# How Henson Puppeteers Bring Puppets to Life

We tape them to our arms. We tape them to our thighs if we're sitting. If you're doing a walking scene, the sets are big. Sometimes you have to start over here and the scene over there. and so you'll see like little pieces of lines taped up along the way because you hop from monitor to monitor as you go so it's there this is simple this is a great way to train puppeteers it's a single camera yeah but when you're on set you're dealing with other bodies many monitors two cameras yeah so it sounds terrifying a walking shot sounds like the worst nightmare yeah when you enter and do a musical number and you're you're literally you can use eight monitors at at a time in one shot.
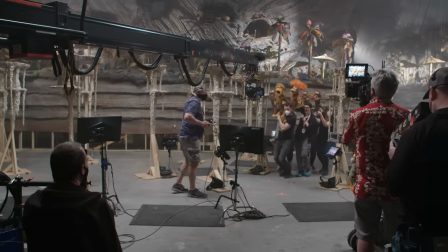[4:47]
We did a musical number a little while ago that actually was, the Fraggles go around in a big circle and then they had to switch directions and my puppet was on top, Gobo was on top of this doozer vehicle. And so, you know, when you look at it from the outside it's like, oh my God, it's a whole circle. It's like 20 monitors in a circle plus a monitor hidden behind where I was. It was crazy. And we need all of them. Yeah. Amazing. I mean, I imagine the first time you had to do that it felt like tapping your head, And while unicycling. Yeah. And again, it's getting the crew used to like, we need these monitors and we need all of them. And they get it pretty much right away. That, yeah, it's essential. They are our eyes.
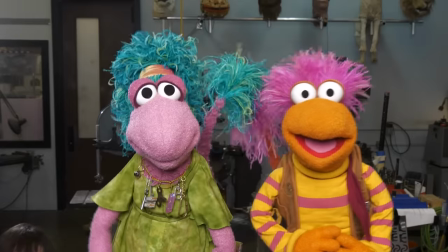[5:29]
The monitors are our eyes. And really, like you just saw, like, you know, it's the difference between something looking really nice and, oh, sorry, really technical and being able to like figure out, okay, where's the center frame?
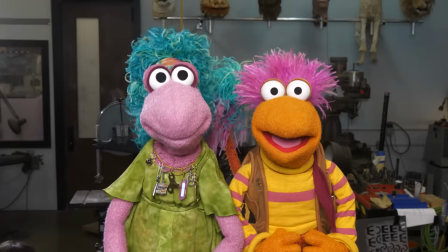[5:38]
How do we split this shot evenly? How do we make Gobo and Moki look like they're looking right at the audience? You know, when I look over at Moki, this looks really good on camera.
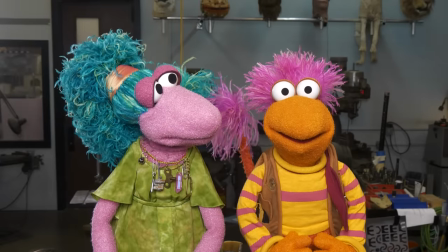[5:44]
Maybe in real life, it wouldn't look as good, but it looks good on camera. So it's just, it's funny. The camera kind of, you really are, you have to be so attuned to what it's seeing first and foremost.
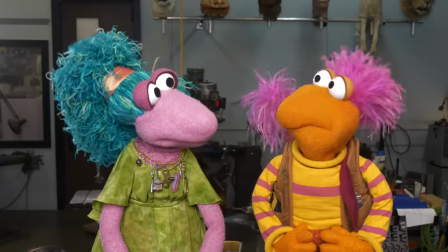[5:53]
That's the one thing I actually know from being a person on camera is that I don't have to look all the way at the thing. I can look at the 45 and people will fill it in. Poppins are the same. Because if you know, they're, you know, they're basically ping pong ball eyes.
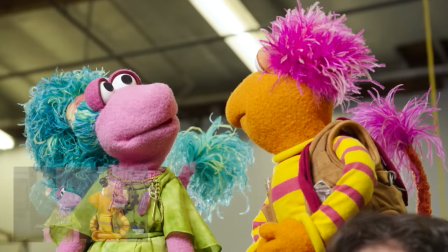[6:05]
So if I look all the way like that, you lose his pupils and you start to lose the character. but if I'm just a little bit like that, yeah.
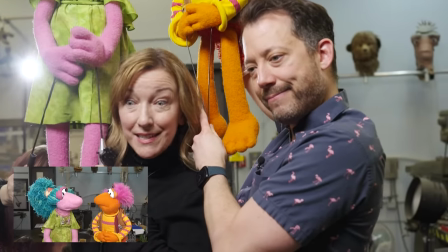[6:11]
We try to make it so you see two pupils, even though they're profile, they're not necessarily, if you look at them, they don't look like they're looking at each other in real time.
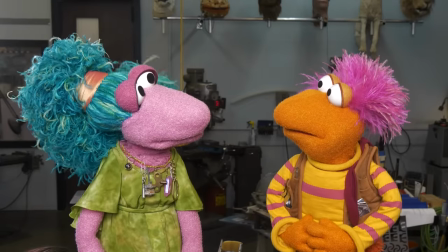[6:20]
But on camera, they do. And seeing two as opposed to this, this is much more interesting. And tilting the top of the head towards frame, this is just very, very basic stuff.
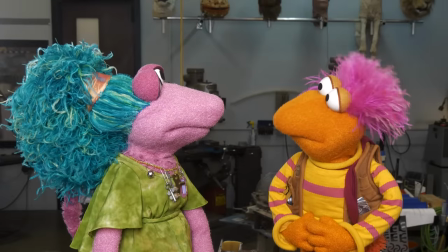[6:28]
Looks better than this. And even depth too, we can mess with.
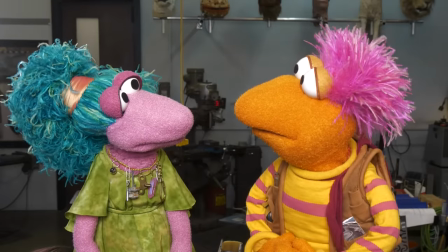[6:32]
So like if, you know, sometimes in certain scenes, Gobe will actually be here just for space because we need to fit five puppets in.
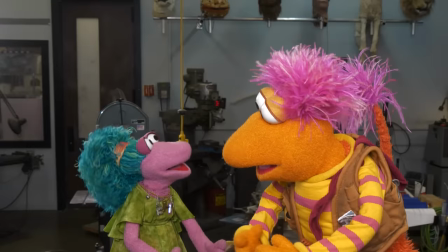[6:37]
And he'll be talking to Moki.
I mean, now you're king. Look how small you are. I'm so small right now.
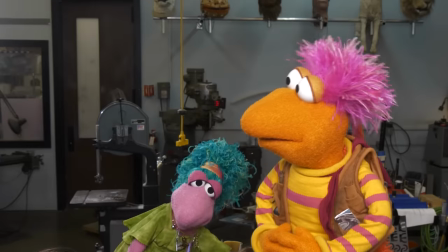[6:42] Look a little Mokey. Isn't that something? Look a little Mokey.
But oftentimes we'll be actually in two different planes of depth and it'll look like we're next to each other.
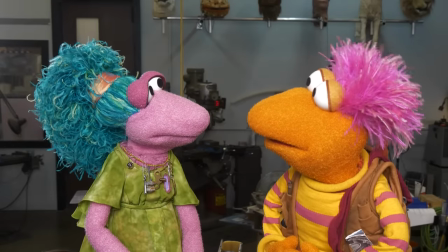[6:50]
Like right now, if I'm in front like that, it still kind of looks like, if you didn't know that Gobo was a little bit too big right now, you would think that he was looking right at her.
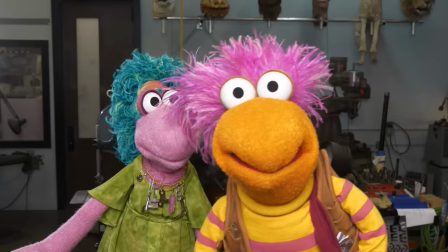[6:56]
Makes it hard on the focus, guys. Yeah. They love it. Love it. Do puppets have a preferred camera side sometimes?
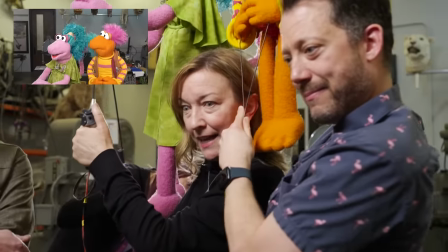[7:05]
Yes. Yes, and it has to do with anatomy.
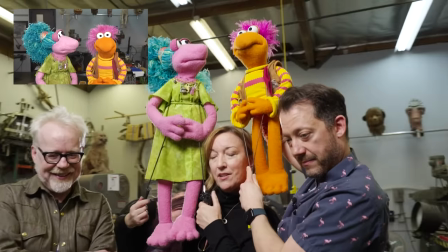[7:08]
So right now Johnny has the harder job because Johnny's hand is twisting the way the hand doesn't want to twist.
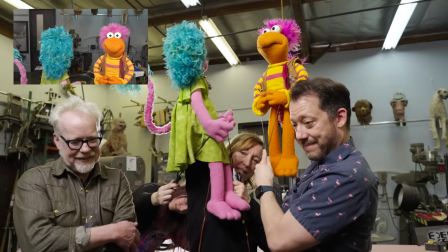[7:15]
Where mine, because I'm right-handed, to turn this way is easy. I can go all the way behind. Turning this way is hard because I'm going against myself. Oh, I see. So your body has to rotate widths. But I do have the preferred human position because I can lean myself out of camera and not have to strain as much to get in.
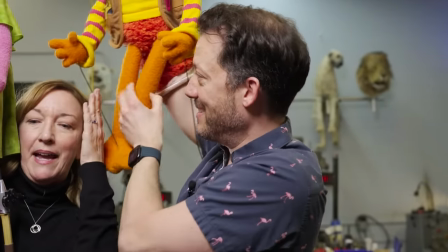[7:29]
But Donna's in the middle of the shot. As you notice, I'm getting my head bombed by- Yeah, you're getting hit with my rod. You know what? It happens.
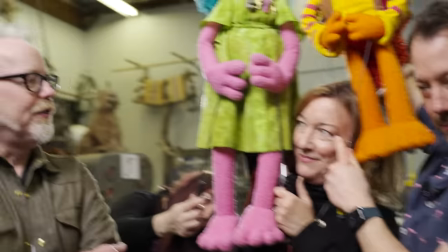[7:34]
I'm used to it. Is anybody a switch hitter and can puppeteer left or right? Some people can. I'm not one of those people. That's shocking to me. I imagine it must feel like... In fact, we oftentimes have to do two puppets, where you'll see a big chorus of Fraggles singing a musical number. And it's so funny because it's like even the most skilled technicians with their dominant hand, you put a puppet on your left hand and you'll notice that your puppet suddenly is singing up and up and down. You're like, oh God. So it's funny how much we depend. We're so true to our dominant hand. I can't puppeteer with my left hand for anything.